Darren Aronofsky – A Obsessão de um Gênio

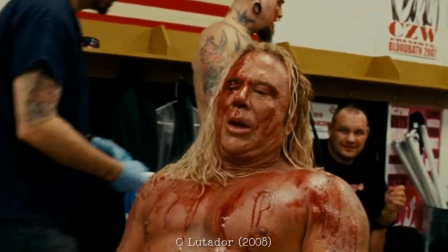Randy Robson é um lutador que fez muito sucesso, mas está velho para continuar lutando.
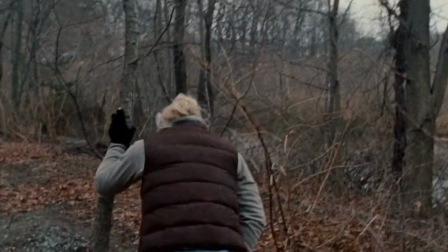Porém, ama lutar mais que tudo e não quer parar de jeito nenhum. Mickey e Hulk nos apresentam uma atuação glamurosa.
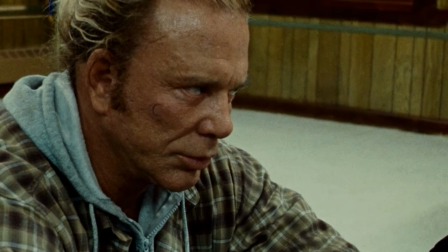Conseguimos enxergar em seus olhos a sua paixão pela luta.
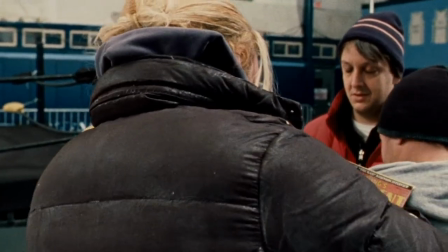Além de Aronovski decidir filmar-lhe frequentemente de costas, acompanhando seus passos para dizer três coisas.
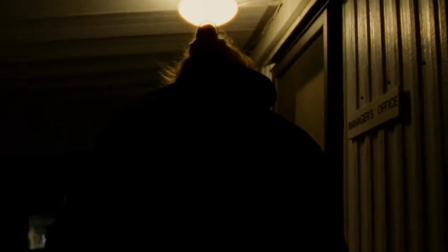Iremos acompanhar o personagem e ver a sua visão do mundo.
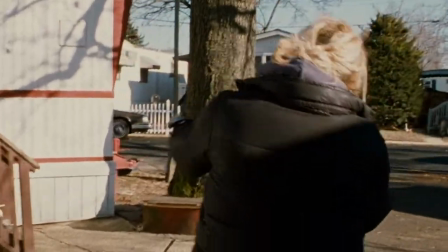O peso do mundo está em suas costas e ele está fugindo do mundo que está atrás dele. e também foi indicado a melhor ator em 2009.
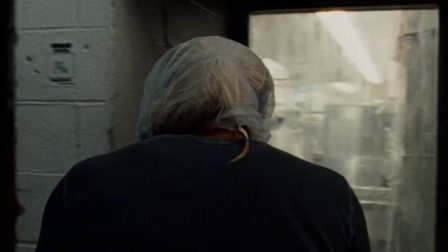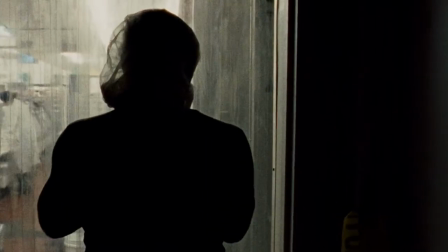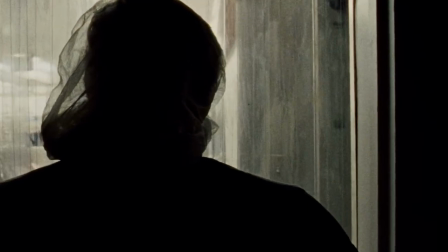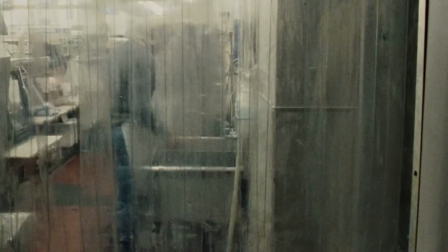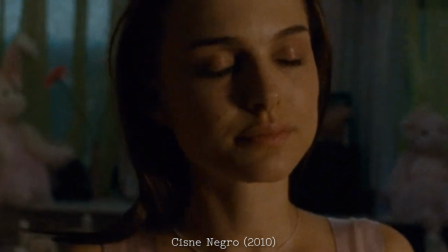Já em Cisne Negro, acompanhamos a Nina Sawyers, uma bailarina que busca a perfeição e a libertação.
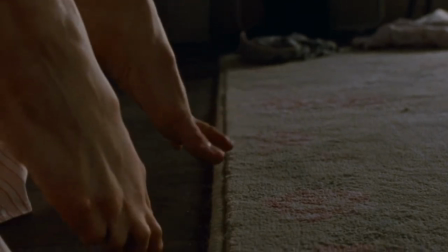Uma bailarina obcecada por balé, em busca de fazer o papel da sua vida, o Lago dos Cisnes.
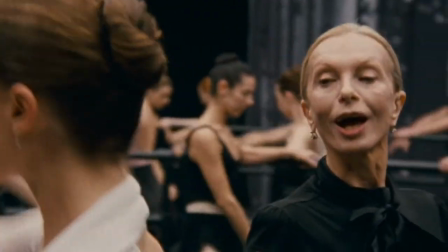Para começar, Natalie Portman ganhou o Oscar de Melhor Atriz por esse filme.
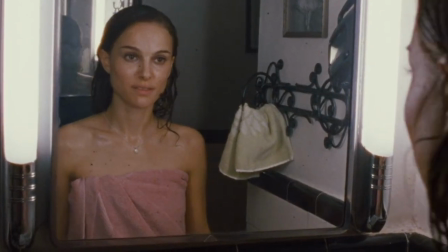Ela está deslumbrante, as minúcias na atuação, as danças maravilhosas e ricas em sentimentos.
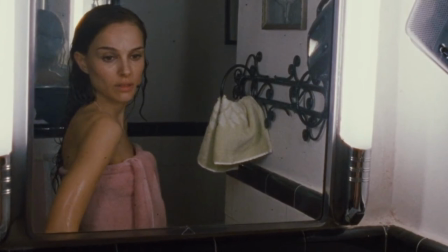Até mesmo a respiração dela está sempre presente, está excepcional.
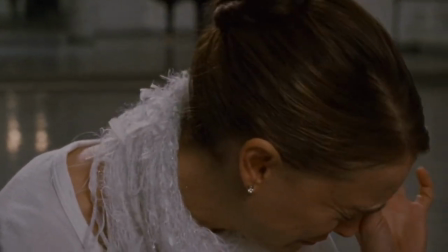Ela fala que Aronovsky era o seu diretor dos sonhos, pois queria trabalhar com alguém tão determinado como ela. Acredito que Cisne Negro seja o filme mais completo do Aronovsky, pois trabalha extremamente bem todos os fatos falados até aqui.
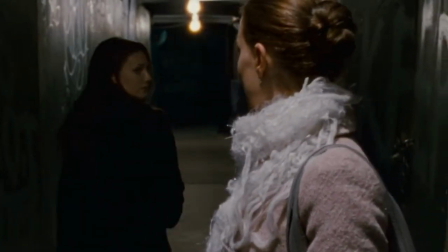Uma trilha sensacional, a obsessão de um personagem, os efeitos visuais, a edição,
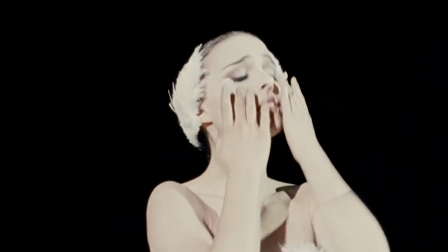as interpretações fantásticas, a fotografia linda, principalmente nos momentos de dança que chegam a arrepiar qualquer cinéfilo.
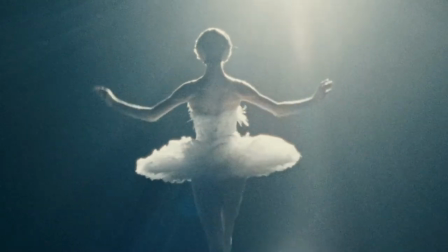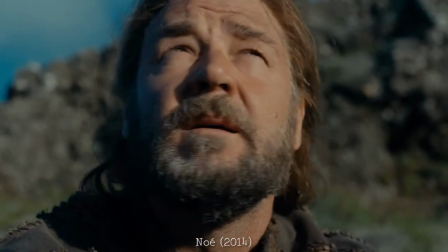Noé, seu último filme lançado até então, é o filme com mais opiniões ambíguas.
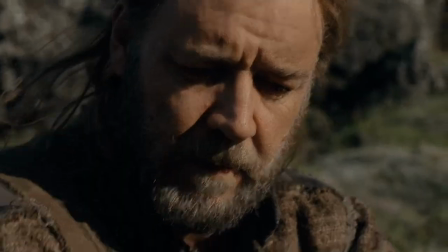Um filme sobre Noé, um homem que tem visões e sabe que tem um dilúvio vindo e ele precisa salvar os animais.
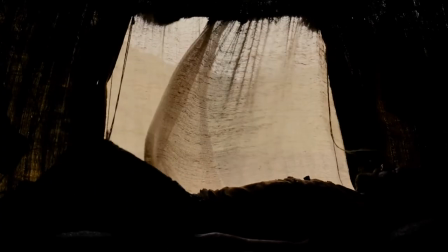Acredito que boa parte dessas opiniões seja porque ele tenta ser um filme mais realista. Quando as pessoas falam o nome de Noé, já pensam na Bíblia.
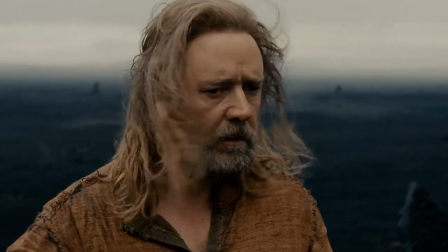Mas esse filme é uma versão das histórias aos olhos do diretor. Aronovski era judeu, mas ao mesmo tempo ele era obcecado com a história de Noé.
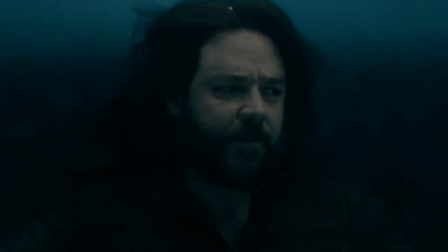Então, quando for assistir, tente esquecer tudo que sabe sobre a história de Noé. E assista sem comparar a história que conhece.
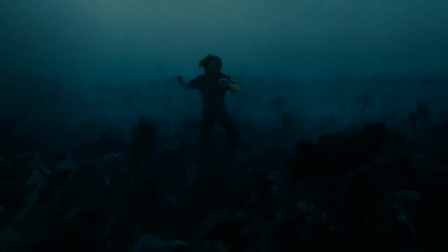Assim o filme vai melhorar bastante. Mas mesmo assim, acredito que seja o filme mais fraco do Aronofsky. Mas isso não quer dizer que seja ruim.
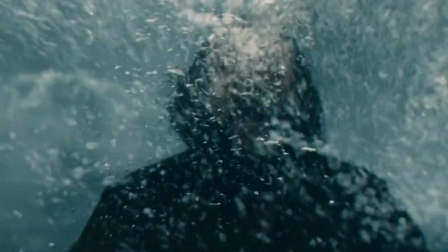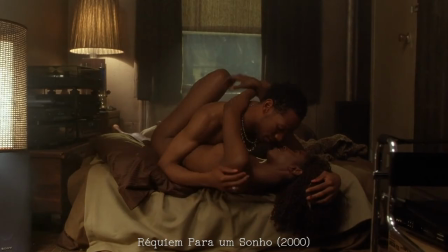É muito bom ver um diretor em ação tão competente que nem Aronofsky.
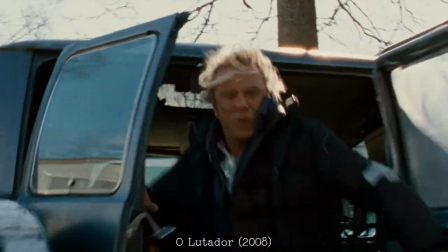Porque mesmo que você não goste dele, tem que reconhecer que ele é um dos diretores atuais mais interessantes.
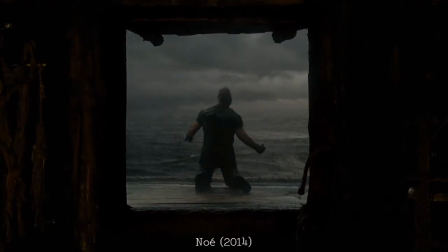E vale muito a pena ser estudado. Inclusive com seu próximo filme. Mãe